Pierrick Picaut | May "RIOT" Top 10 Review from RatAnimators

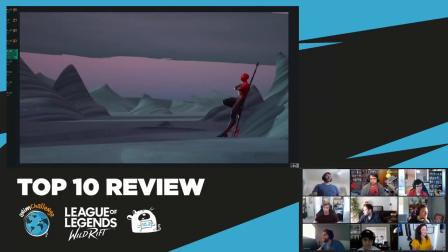(0:00)
Next, we have Kirik Piko with an awesome submission. Sound up for the first viewing, and then we will turn it off afterwards. Let's go.
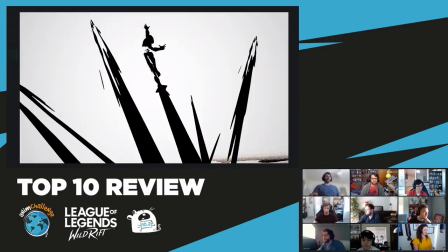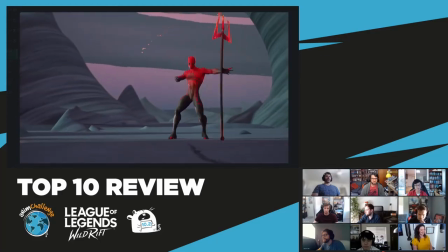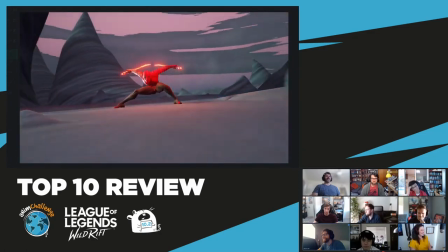(0:20)
This is so good. It is. Sorry. All right.
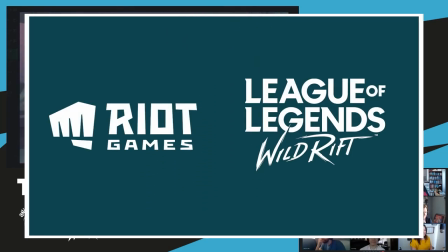(0:27)
And he's in chat. Thank you for joining us. Beautiful work. Yeah, it's awesome.
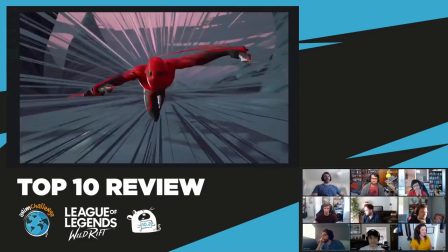(0:33)
All right. Who is up?
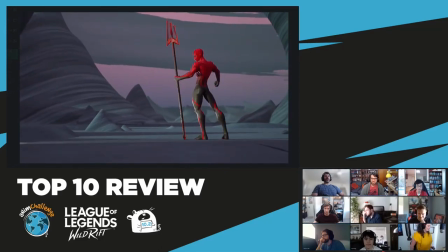(0:37)
I'll say some things about it. I guess I got to stop going first now.
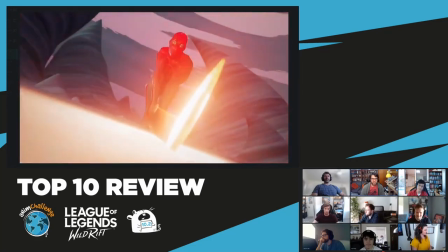(0:43)
I mean, it's very cool, well-executed. The choreography is neat.
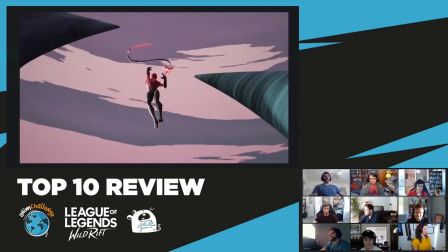(0:49)
The idea is neat. The presentation is extremely, extremely high.
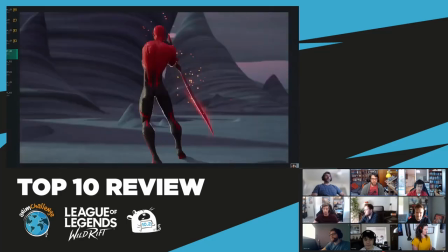(0:54)
I think when watching it, the only thing that really stood out to me was this
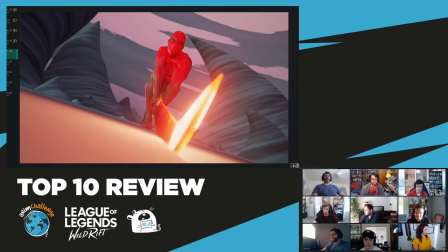(1:02)
like this sort of action here
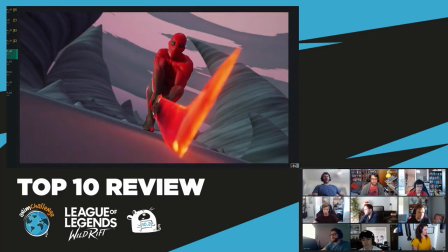(1:06)
and this pose in that everywhere else in this the posing is
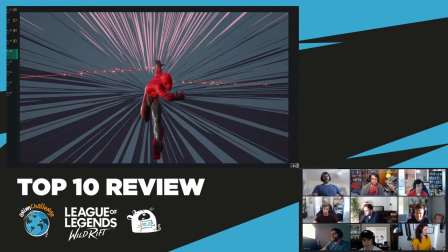(1:12)
so clear and the silhouettes like you can like draw a line around the whole thing and everything is like out
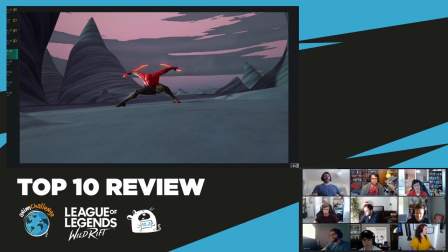(1:17)
in silhouette in ways that feel so dynamic and appealing in like every way like there's almost nothing interrupting like the you know the internal silhouette uh there's very little points in
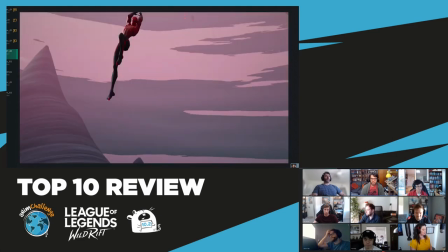(1:32)
this animation where anything's like overlapping and because of that even though it's very fast it's all like super readable you can track
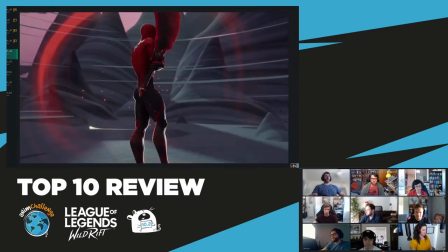(1:37)
every part of the body through the entire thing until you get to this pose
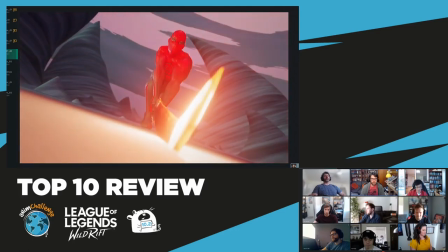(1:43)
where it's all like internal silhouette overlapping each other and of course i mean in the actual animation what you see and read is like the highest contrast point you know because of the coloring one of this blade but I feel like if this whole pose was just
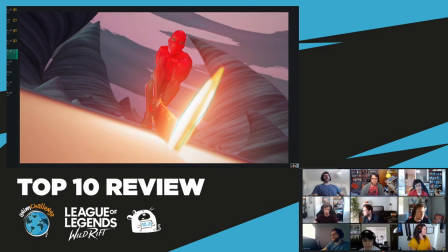(2:03)
rotated like 20 degrees this way so you saw like a little gap in the arm maybe like one of these knees coming out and this blade just like a little bit further over here so you could kind of like understand the length of it it would just shine like a tiny tiny bit more um
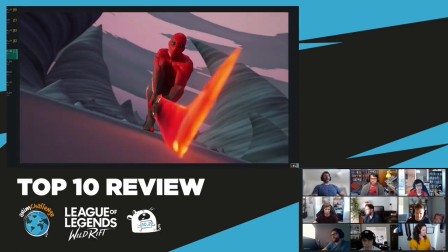(2:19)
and it only stands out because it's like the only place in the
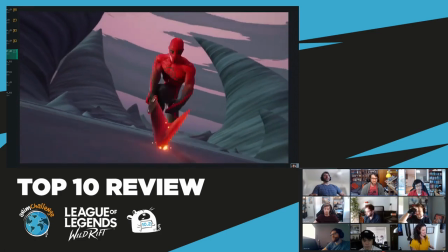(2:25)
animation where you do this kind of do this kind of pose like i mean it's it's not even that it's
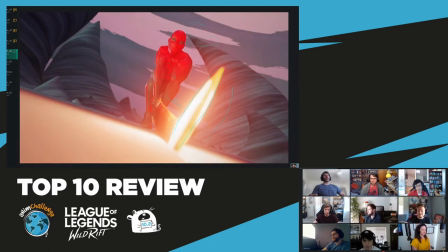(2:30)
like bad necessarily it's just that that almost like stylistically
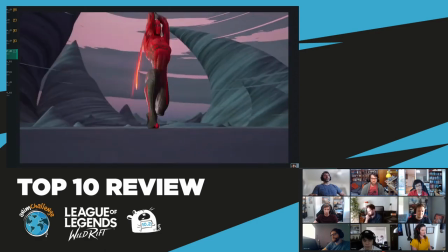(2:35)
throughout the rest of the animation there's nothing else like it and so when it happens it makes this
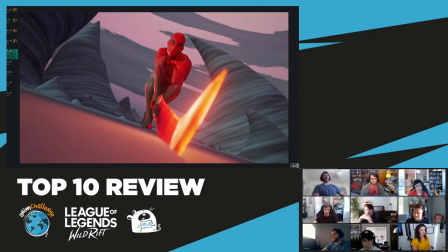(2:40)
pose kind of stand out in it because of that so uh you know Now,
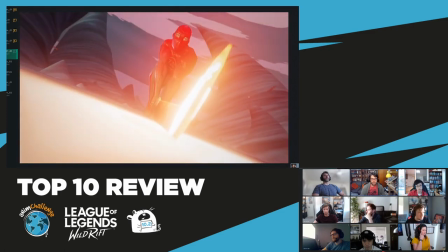(2:46)
I do really like though that you're using
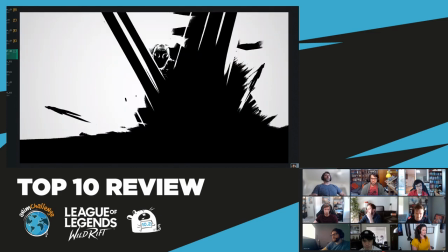(2:52)
like color to draw the eye as well as part of the animation.
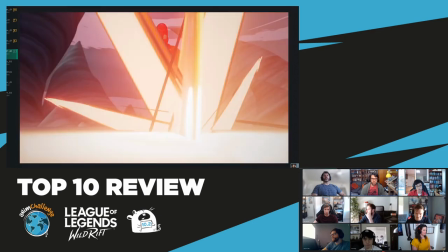(2:58)
I mean, like the way you're doing like the color shifts here really adds to the impact.